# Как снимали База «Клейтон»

And I was very thrilled with that because it needed a twist. It had many twists in the scenario, but it also needed a visual twist. That whip pants from word to word to word to word, incredibly difficult stuff.
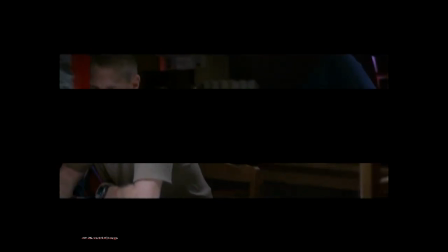It was halfway through a word. You had to go at certain points and pan at certain points.
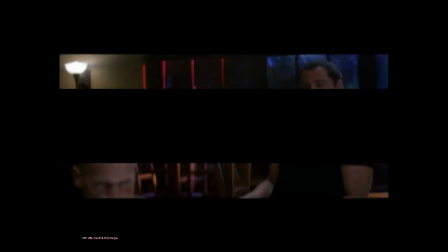And we kept on hitting various notes within it so that it would build this tension in the scene. Very difficult stuff to shoot. I could see as we worked together a bit in Jacksonville that our styles were different. And I'm much more the school of don't show your cuts, hide your cuts, try not to let anybody think about the editing, just let the scene play naturally. And I'd just say, look, cut that out, right there to there, boom, and then.
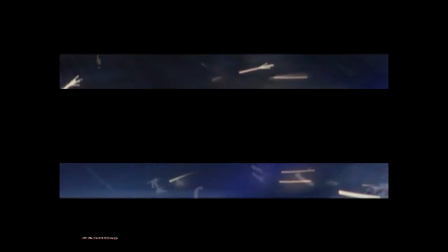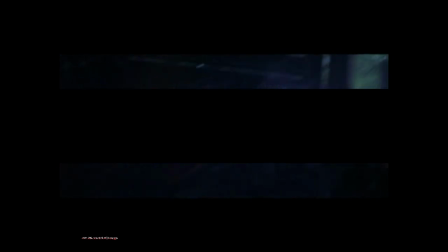He likes to use editing as a tool to keep the audience on its toes and excite the audience and energize the audience. And so I saw pretty early on that it would be good for me to change my style. Once he caught on to what I was looking for style, he could mimic the style fine. And then he brought a very good sense of story. With its Rashomon elements and all the twists and turns, especially the extraordinary twist at the end of the movie, I just felt this was going to be very, very tricky to get on screen. When you're doing investigative work and then you flash back to action and you have to jockey these two concepts together, you better have a fresh take on it. And he does.
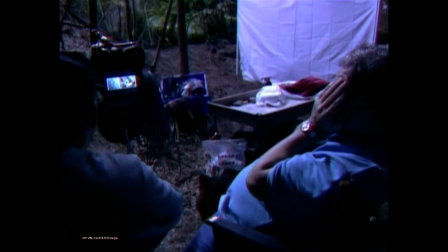Turn on the rain, please. Turn on the winds.
When I would
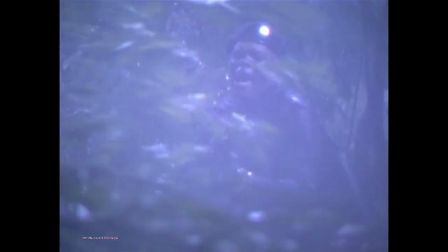infrequently go down to the set, I could see how he was really thinking and plotting and trying to figure out the
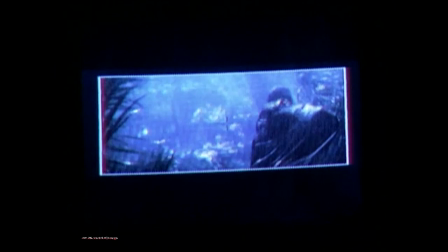camera moves and the style and how to make a picture that looks like an action picture on its surface, but really turns out to be a dialogue movie. He's been given permission in this particular movie to be a real filmmaker where he has no boundaries, really.
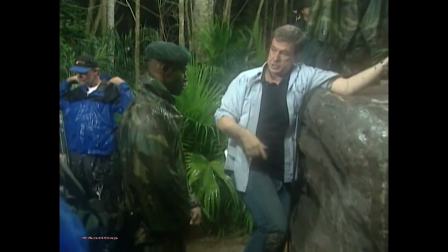The studio almost challenged him to say, look, make a film that you think is going to include the inspirations of your past.
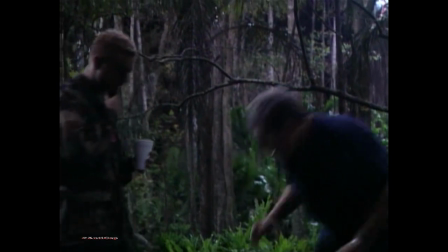Yeah, please do.
I think this is the first time that he's kind of joined commercial and art together, you know, because there's an artistic sense to this movie. And I think that we complemented each other. He's chosen in this movie to be more film noir, you know, more kind of slightly avant-garde in his filmmaking, and I think it's right for this movie.
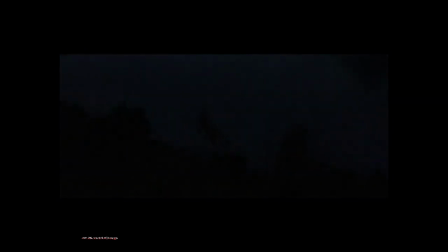You can't just play the same scene all over again. It has to accelerate. It has to be intensified. It has to play at a higher voltage the next time you see it. You keep going in deeper and deeper, and it keeps getting weirder and weirder and weirder, so that you have a sense that you're continually moving deeper into the jungle, if you will.